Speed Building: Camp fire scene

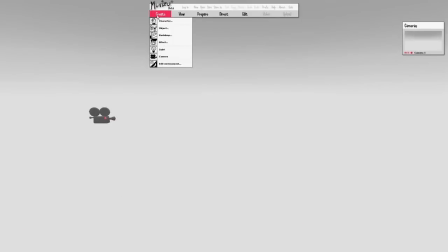Hello, welcome to another speed building video using Muvizu. Today we're going to show you how to build a campfire scene.
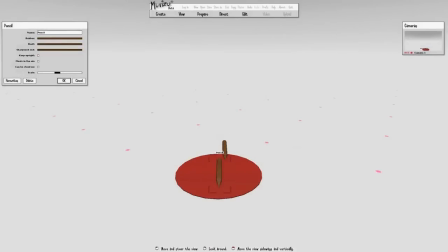Now the first thing we did here was to put down the rug object and turn it dark red.
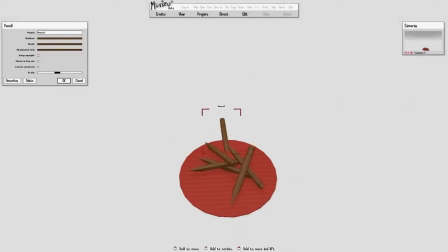This creates the underside of the fire. Now we don't actually have any logs in Muvizu, so what we're going to do is use pencils from the school category and turn them completely brown,
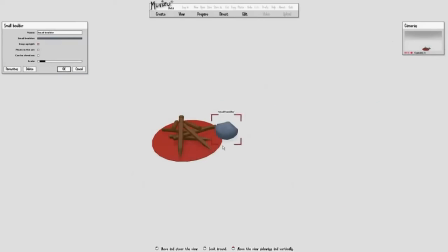as you can see, and you just want to stack quite a few together to look like the logs of the fire.
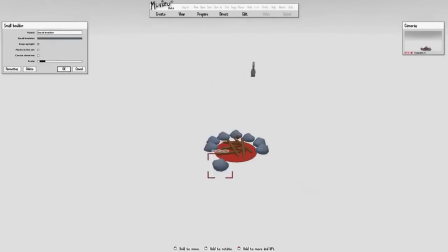Now, the next thing you want to do is create the boulder object and scale it down and just put it all the way around the rug.
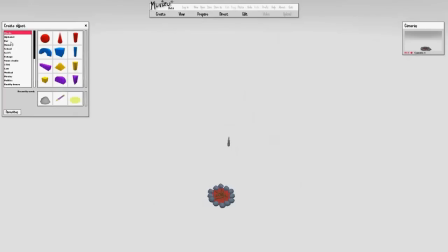This gives you the classic campfire look.
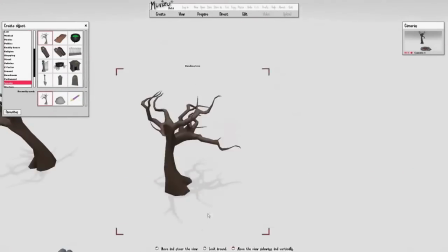Now, around this, because it's a campfire, it's going to be out in the forest, so we want to add some trees around about there.
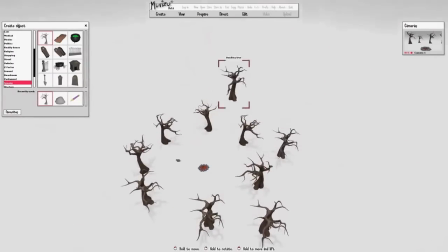So, create a couple circular rows all the way around this campfire so that you've got some depth of trees coming into the camera view.
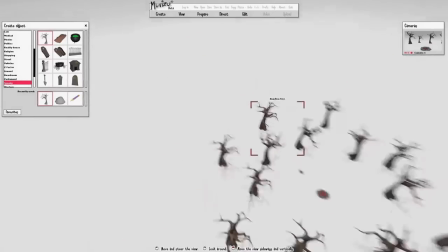Now, instead of going on and keeping on adding trees and trees objects and tree objects after another,
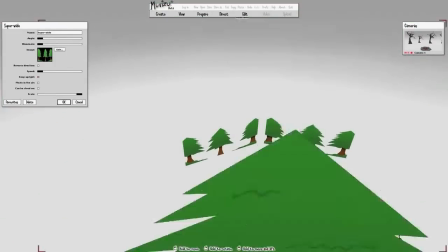we can create a backdrop and put the backdrops in. And this way we can quickly put in multiple trees that really build up the depth of the scene.
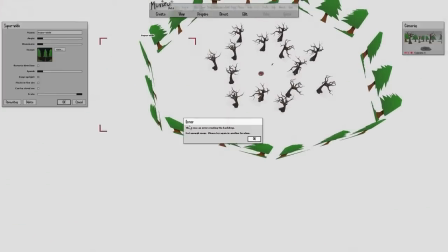And as you can see, we just put them around in a circle again. And really the focus is to get the depth of the scene in
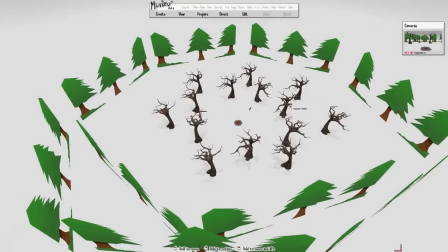there. So we want to put a second row of backdrops in. And once we get all of these backdrops in, as you can see, we're about halfway done now.
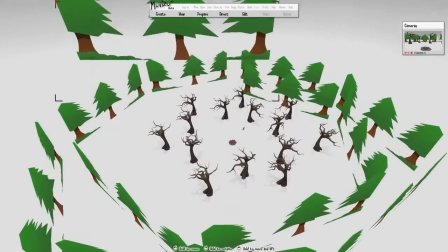The next thing we want to do is then change the ground, so we've got a nice bit of grass on the ground,
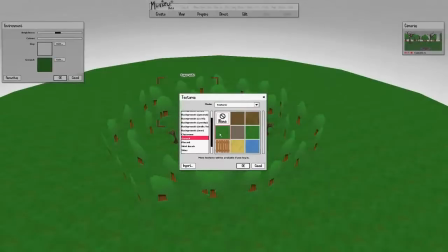again just keeping the whole forest natural theme, and then we want to put a nice sort of dusk starlit
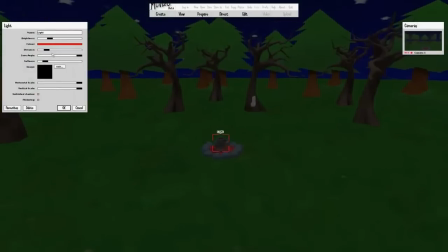texture in. Now to actually make the fire work, what you want to do is create a spotlight, and you want to use the new feature of Muvizu,
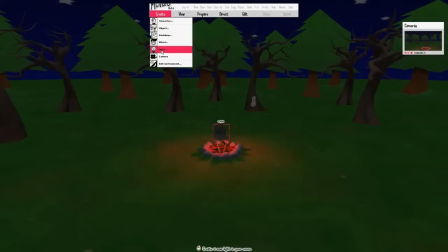which is to make lights flicker, and you want to maybe put three or four of these spotlights in.
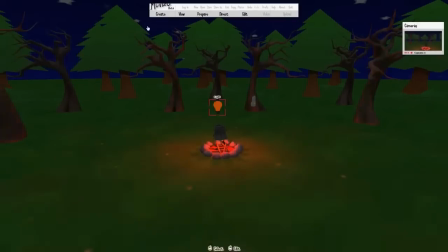And each one you want to choose a different sort of shade of red, orange, yellow, so that it's all flickering there and it actually looks like a fire.
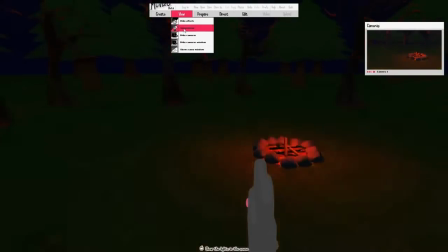Above that fire we just put in a normal light, which creates a bit of ambience and means that the scene never actually goes black.
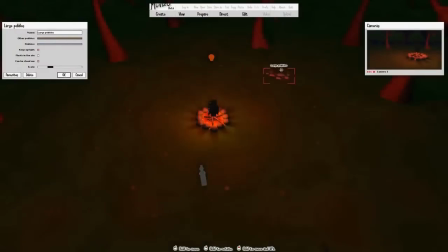And there you have it, now there's your fire. Now in order to actually create this as a campfire, we want to put a few more bits of detail in.
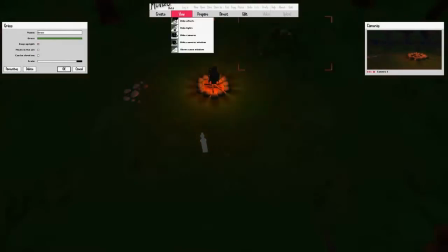So we've put some pebbles to one side, we're putting some grass here and there,
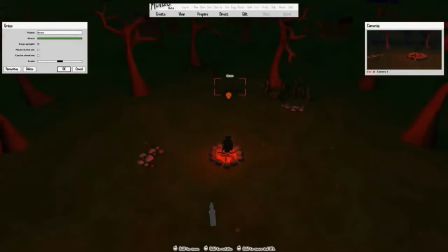and even a little bit further back into the scene we'll maybe just put a few bits of grass just to create the sort of detail in the background.
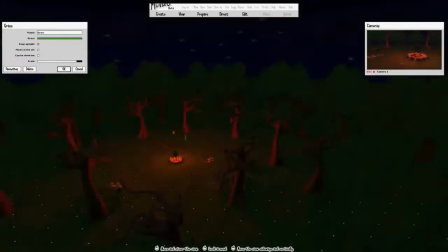And after that we want to put some items around the fire, because it is a camp after all.
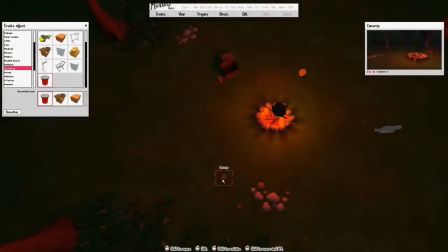So there you go, we've got some boxes in and we'll get some tin cans in there. So it actually looks like it's been used and people are camping out there.
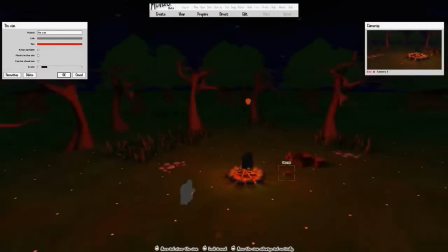And that's it, quick and easy scene for a campfire.
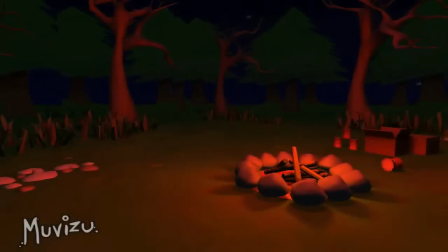Now here's a nice little animation actually made using this scene. As you can see, we've got this fat man coming running in here, and he's obviously really quite scared of something. He's out in the forest on his own, nice just with a campfire, and there's a monster coming up behind him.
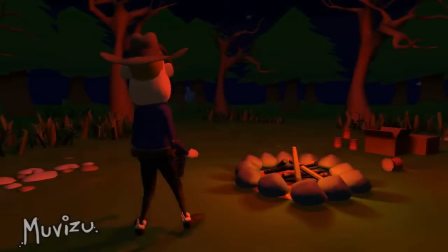Anyway, there you go, a quick and easy scene made in maybe 10 to 20 minutes, all using Muvizu. Good luck with your own.